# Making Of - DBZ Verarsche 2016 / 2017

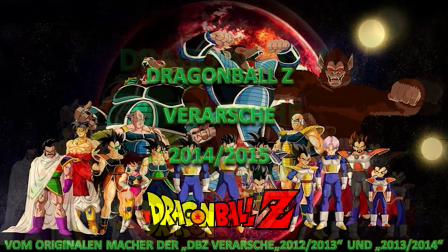250s
Wurde dann aber im Laufe der Bearbeitung zur aktuell bekannten Dragon Ball Z-Verarsche 2016-2017.
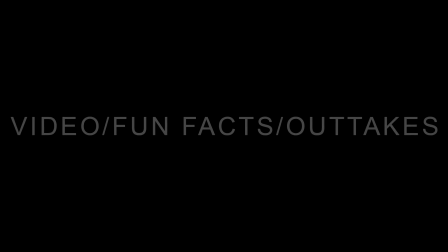257s
Natürlich wurde dieses auch in Microsoft Word erstellt. Video, Fun Facts und Outtakes Kommen wir zum Hauptteil.
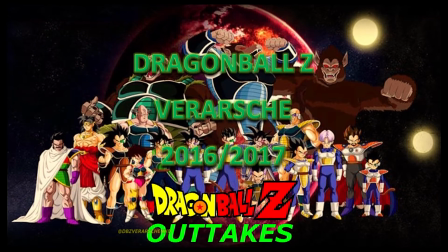266s
Vorab, auch in diesem Video gab es Outtakes und alternative Versionen. Wenn ihr mehr darüber erfahren wollt, schaut euch gerne das Outtakes-Video zu dieser Verarsche an.
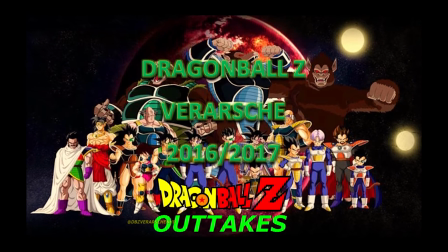275s
Link dazu in der Beschreibung. Übrigens ist das jetzt die erste Verarsche, die insgesamt nur eine Version hat.
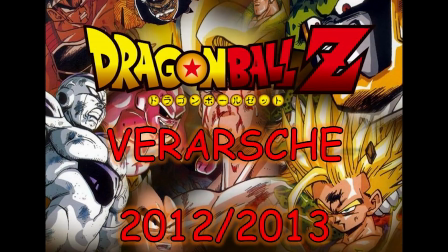280s
Die beiden frühjährigen Versionen hatten verschiedene Schnittfassungen oder wurden remastered.
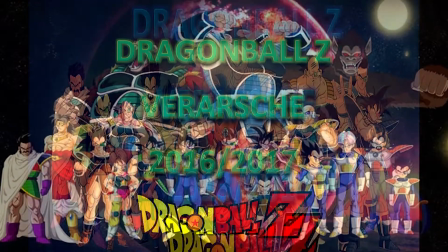285s
Nein, dieses Video ist weiterhin genau so geschnitten, wie ich es auch beim ersten Upload erstellt hatte.
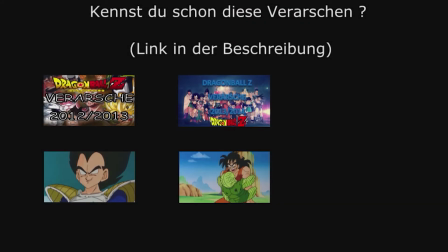292s
Hier sehen wir gleich zu Beginn, dass ich hier angefangen habe, Werbung für meine anderen Kanäle und Videos zu machen, weil ich erwartet habe, dass dieses Video ein so großer Hit wie die Jahresverarsche 2013-2014 werden würde.
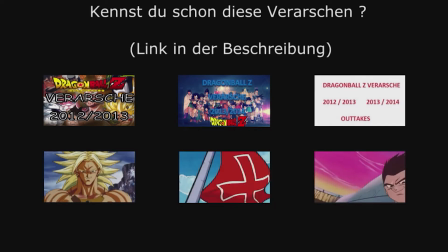305s
Leider wurde es nie so, vor allem deswegen, weil die vielen Copyright-Verstöße das Video daran hinderten, viral zu gehen.
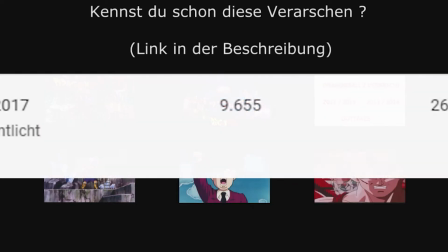312s
Aktuell hat es immerhin knapp 10.000 Klicks, was natürlich schon viel ist,
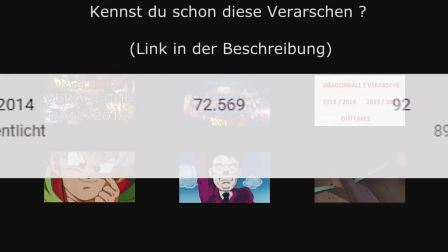316s
aber im Vergleich zu den insgesamt 80.000 Klicks der vorherigen Verarsche leider gering.
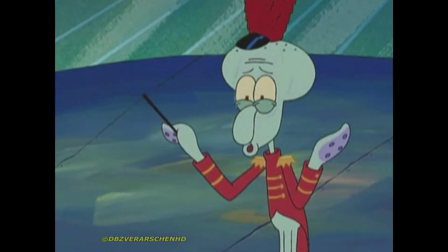322s
Hier haben wir wieder ein Spongebob-Intro. Geplant war zuerst, dass ich auf Tadeus mein Kanal-Logo packe und Siegbert Schnöse dann die Hater sein sollten.
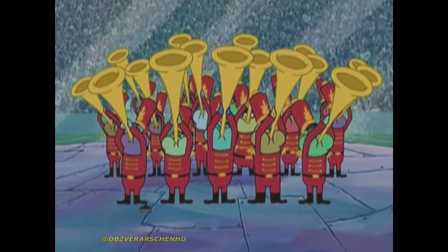330s
Ich war halt sehr aufgeregt, weil es wie gesagt mein Magnum Opus Video war und es vor Aufregung schnell hinter mich bringen wollte.
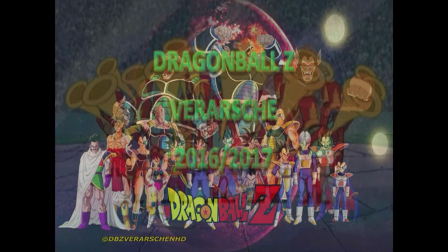337s
Ihr kennt das sicherlich, zum Beispiel wenn ihr ein Referat vortragen müsst oder sowas. Die Hater waren Siegbert, die sich schon darauf gefreuten, mich scheitern zu sehen.
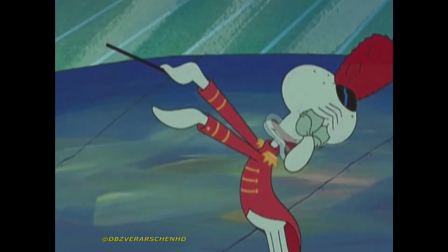345s
Und die Fanfaren sollten dann eben mit großen Tan-Tam und Tada mein Video starten.
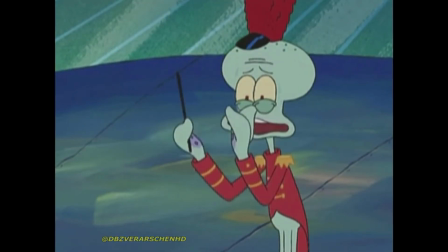352s
Deswegen auch ein verhältnismäßig schnelles Intro, damit es eben nach den drei langen Jahren und dann immer wieder Verschiebung des Veröffentlichungstermin endlich losgehen konnte.
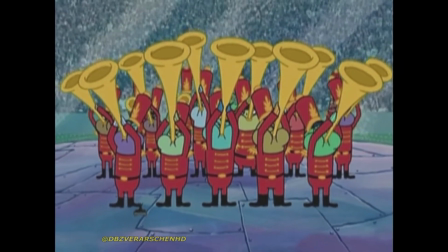361s
Dieses Video ist übrigens das einzige, das ich mit Witzen verstückt habe, das aus zwei verschiedenen Schnittprogrammen stammt.
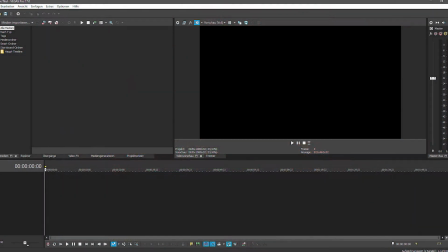368s
Teilweise aus Sauni Vegas und teilweise noch aus Movie Maker.
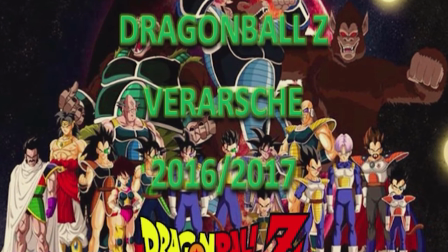371s
Generell sieht man, dass sich hier das Pacing wesentlich verbessert und viele Bewegungen rhythmischer an die Musik und Sprache angepasst wurden.
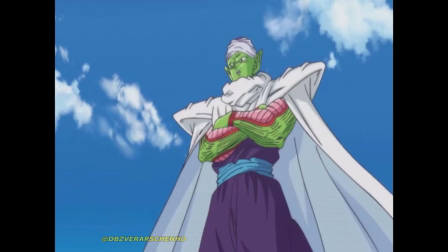379s
Hier haben wir schon wieder, direkt am Anfang, einen Dragon Ball Z Abridged Anspielung. Klassiker für meine Jahresverarschen.
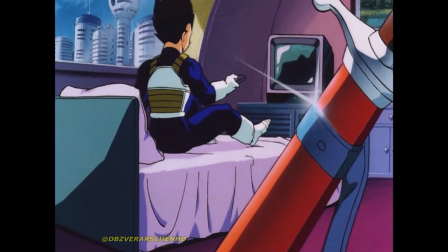385s
Hier haben wir die erste größere Bildbearbeitung. Hier habe ich das TV-Bild bearbeitet.
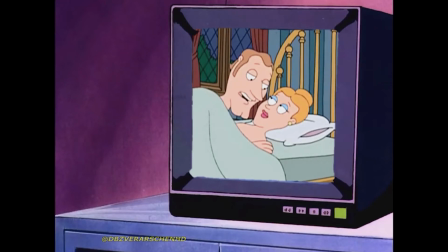391s
Auf diese Idee hat mich tatsächlich ein spanisches Verarschungsvideo gebracht.
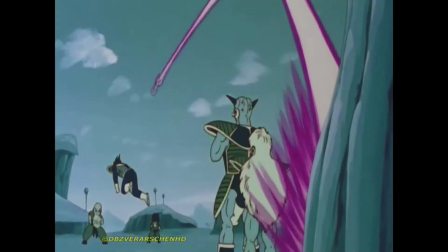395s
Eine Last-Minute-Änderung, die mir wirklich erst sehr spät in der Bearbeitung eingefallen ist.
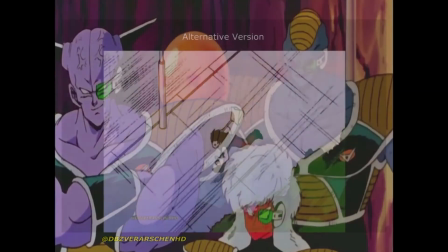400s
Vorher war bei diesem Witz Son Gohan zu sehen, wie er sehr schnell rennt.
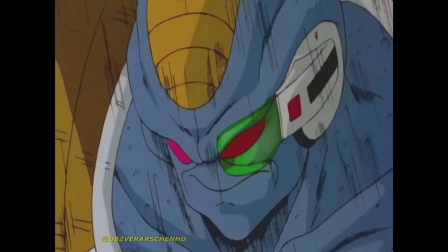404s
Es ist fast schon peinlich, wie spät es mir eingefallen ist, dass es in der Dragon Ball Welt ein blaues Wesen gibt, das sehr schnell ist, genauso wie Sonic.
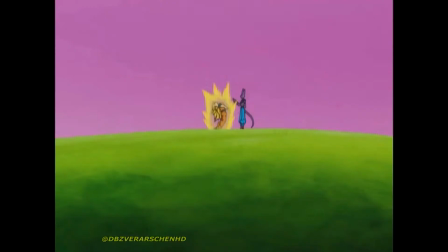412s
Dieser Witz hat früher noch gepasst, da man damals Lord Beerus noch als Bills kannte.
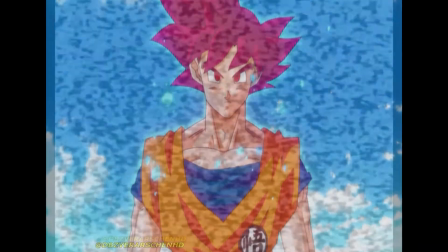417s
Heute nennt ihn aber so gut wie jeder einfach nur Beerus und keiner Bills. Die Idee und Vorlage für diesen Witz kam von einem meiner Zuschauer.
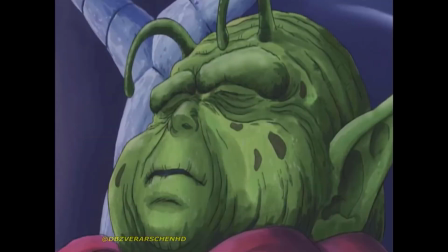425s
Wer weiß, ob der heute noch aktiv ist. Falls du das tatsächlich sehen solltest, dann hallo.
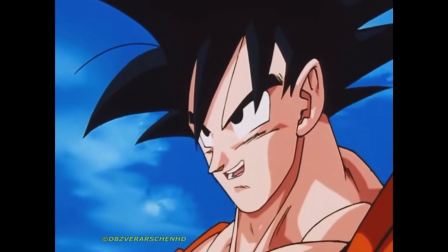430s
Das war einer der ersten Witze, an denen ich für diese Verarsche gearbeitet habe.
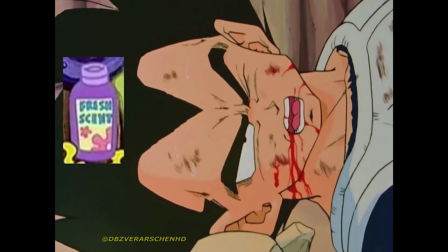434s
Das ist einer von mehreren Witzen, die im Laufe der Bearbeitung dieses Videos immer wieder verändert wurden.
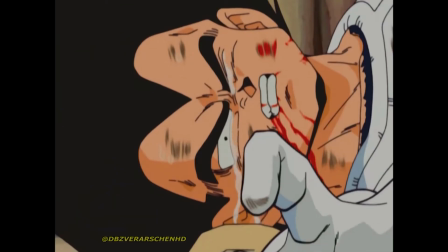440s
Einmal zum Beispiel von Movie Maker erstellt, dann von Sony Vegas erstellt, dann einmal mit Dragon Ball Z Footage und zuletzt schließlich mit Dragon Ball Kai Footage.
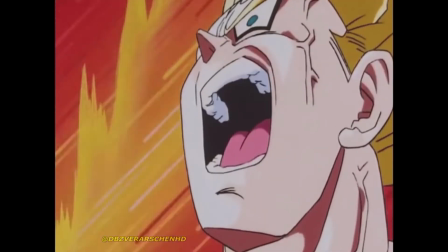449s
Auch von diesem Witz gibt es verschiedene Schnittfassungen. Einmal in einer längeren Fassung, dann später mit besserem Pacing.
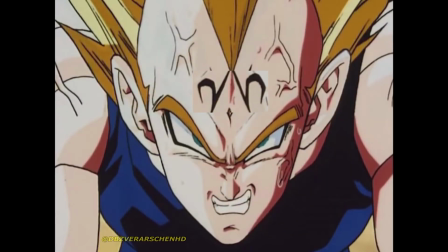455s
Das schwerste hier dran war, das M von Margin umzudrehen. In den drei Jahren der Erstellung dieses Videos war das ein Problem, was mich immer wieder verfolgt hat.
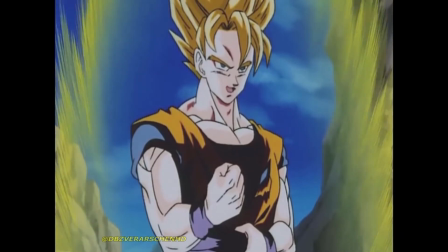464s
Es hat relativ lange gedauert, bis ich endlich darauf gekommen bin, wie man so etwas am besten umsetzen kann.
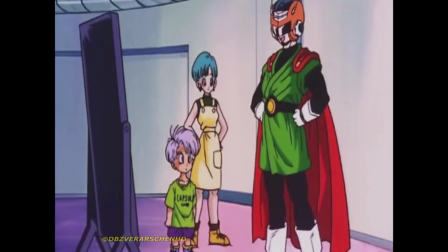470s
Der insgesamt zweite Witz, den ich für diese Verarsche jemals erstellt habe. Dieser Witz hat auch verschiedene Schnittfassungen.
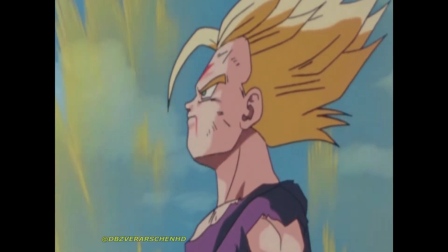476s
Am Ende habe ich in der finalen Version das Footage von Team Gohan rückwärts ablaufen lassen, damit das Lachen die größere Mundbewegung hat als das Sprechen.
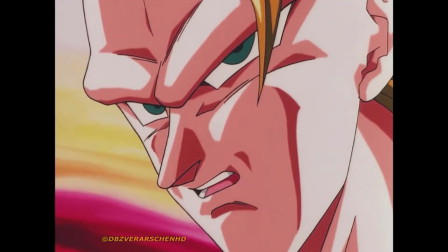484s
In der ersten Version war das noch umgekehrt. Das war ein sehr schwieriger Witz, weil ich nicht wusste, mit welchem Footage ich das am besten füllen kann.
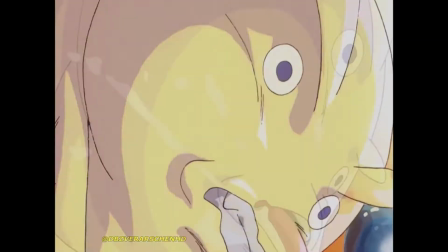492s
Den Ton hatte ich von einer anderen Verarsche genommen, die großen Einfluss auf meine Witze hatte.